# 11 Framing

to this short video on framing. In this episode, we're going to look at how to adjust the scale and positioning of our film.
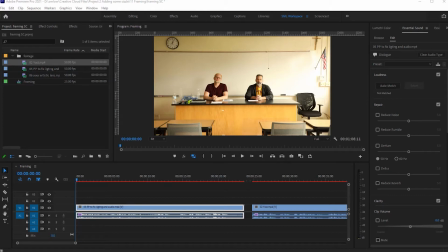17s
With that, friends, let's get started. When looking at framing, you want to follow the rule of thirds.
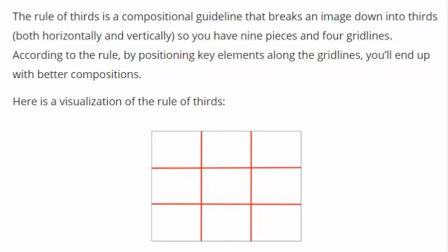25s
So the rule of thirds says that you want to take your screen and divide it into essentially 9 different segments. You can see in this example that there are 4 grid lines, which creates our 9 grid spaces in the composition.
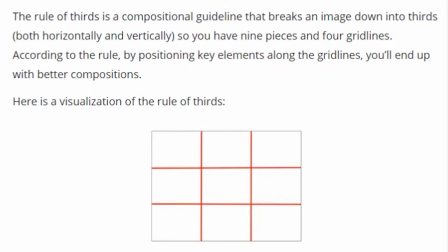41s
And the rule is that you want to have your subject or points of interest along those lines, especially at intersections of those lines. For example,
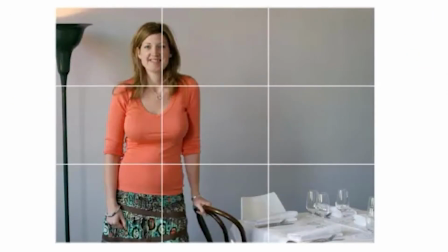51s
here you can see that the woman is lined up along one of those grid lines and her face is relatively close to an intersection point. Our eyes are drawn to those grid points. In another example, you can see that this guy's face also in the rule of thirds.
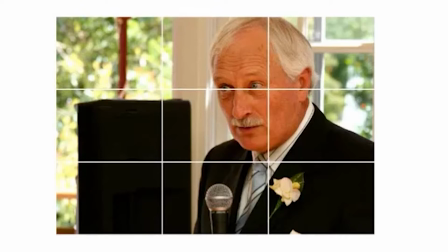66s
So you want to offset your subjects. Rarely do you want to have your subjects dead center.
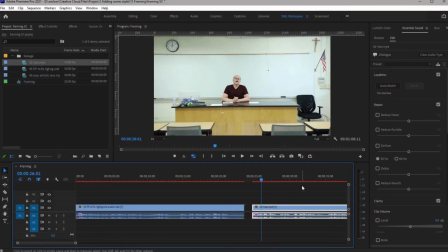73s
So when we look at this shot, this is poorly framed. It does not follow our rule of thirds.
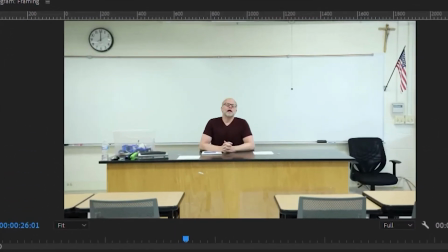78s
Mr. Yost is dead center. So we want to frame this and we want to move him to one side or the other.
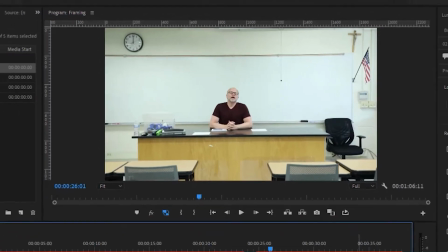83s
Since later on in the video, I know that he ends up on the left side of the screen,
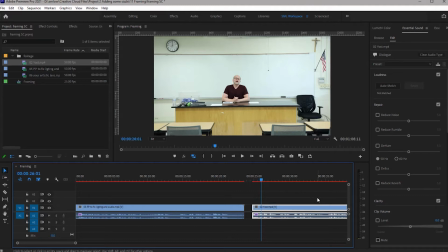88s
I'm going to go ahead and frame him initially on that left side. To do so, you want to make sure your clip is active and come up here to Effect Controls.
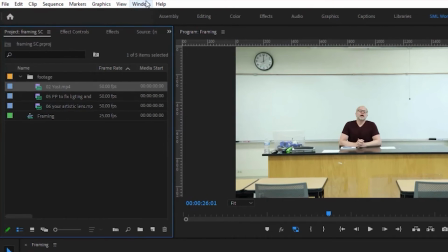97s
Again, if you don't have Effect Controls, you're going to go Window, Effect Controls. Yours might look a little different. These might be closed down. You just twirl those little arrows. There we go.
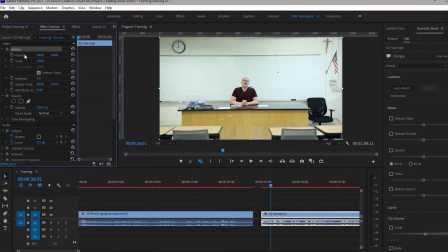108s
And we're looking at the scale and the positioning. The scale is going to bring our screen in.
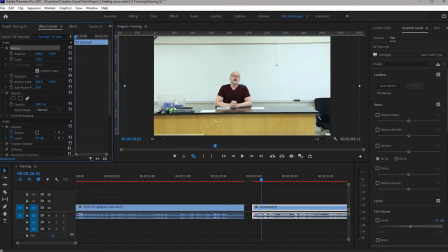114s
Again, I'm just clicking and sliding that or out.
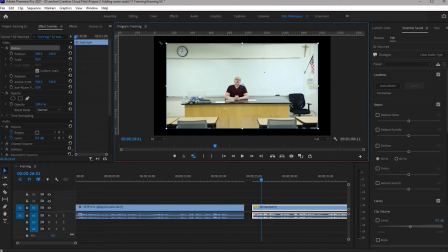117s
You can come over here and grab these little corners and it's way more intuitive, in my opinion, to come over here and click,
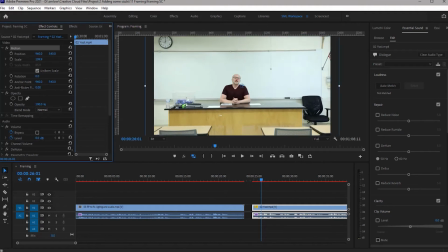126s
drag it, and you can scale your pictures in or out. If you know the scale that you want, you can simply click on those words and type in, let's go 150, and now Yost is bigger. You want to be careful with scale though, because if you scale it up too much, your picture begins to pixelate.
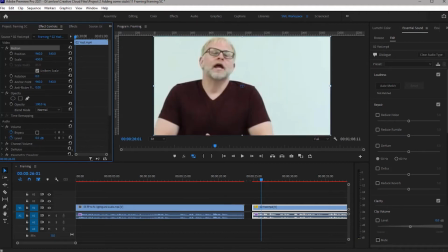145s
For example, let's scale this up to 450. You can see that Yost begins to pixelate.
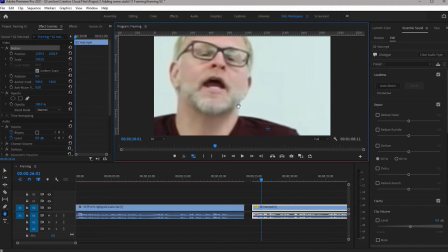151s
As I go even closer in on him, you can see that he looks very, very pixelated.
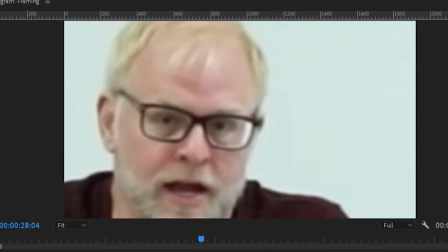156s The art of filmmaking.
And it's blurry and it looks pretty bad.
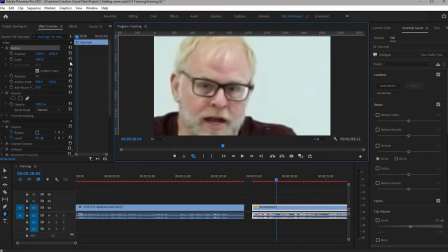160s
Now I'm way too zoomed in. So I'm going to reset all of these. To reset, you just click on that and whoop, it goes back.
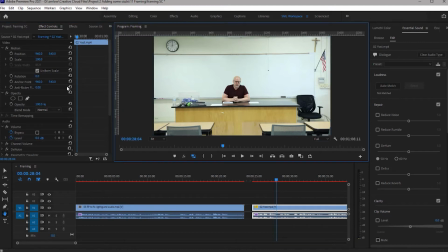166s
Oh no, whoop, there we go. Back to the original. So you can always reset and get back to your starting point. So I've found that when you scale less than 150% with our camera settings,
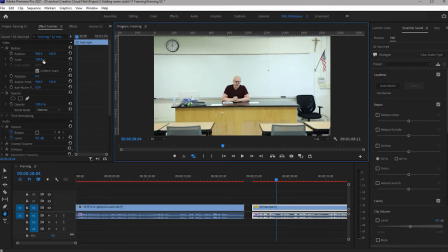178s
it turns out not too bad, but I wouldn't go more than 150%. So you can see that it's still not that good of a frame.
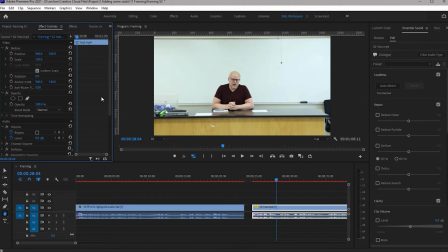186s
There's all this extra white space around him. And when we follow the rule of thirds, I want to move him so that he's up here.
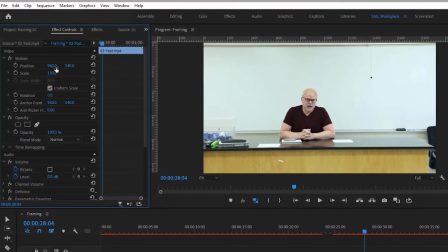193s
To do that, I'm going to use these little sliders. There's 2 numbers here, 960 and 540.
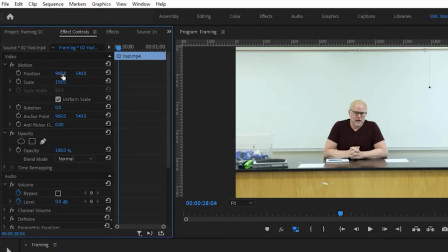198s
This corresponds to the horizontal positioning and the vertical positioning, respectively.
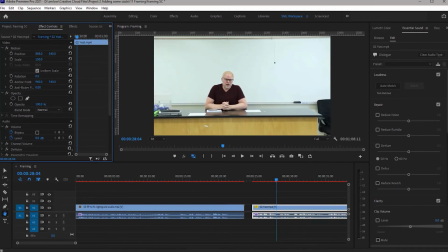203s
So I'm going to click and slide this around, moving this slider up and down, shifts Mr. Yost side to side. So I'm going to want him about there. And the second value, guess, that's the up and down.
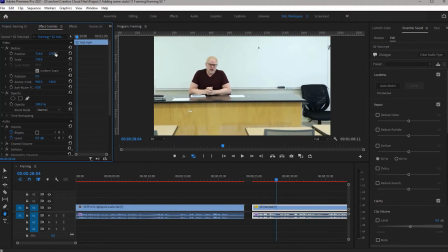216s
I'm going to put in there. That's generally in that grid line of the rule of thirds. That's a good place to put him. However, there's not much more we can do with this because the original shot was framed so poorly from the camera.
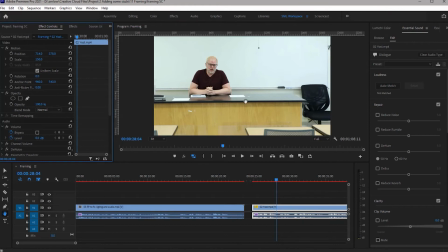229s
This is not a good shot because we have all this empty extra white space that draws the eye away from Mr. Yost. So when you're setting up your camera, make sure that you've got your final output in mind, knowing that you can't scale up a whole lot.
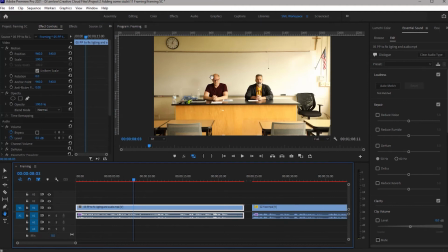244s
When we look at this 2-person shot, you can see we have both Mr. Yost and Mr. Lau. They're offset a little bit. I'm going to frame them. Let's scale them in. Scale them into 150.
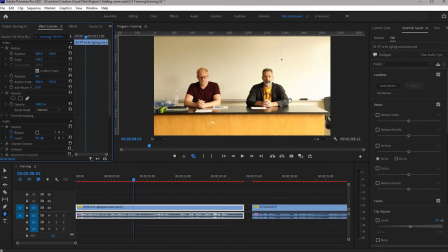256s
Now this is a little more interesting because we have the 2 of them.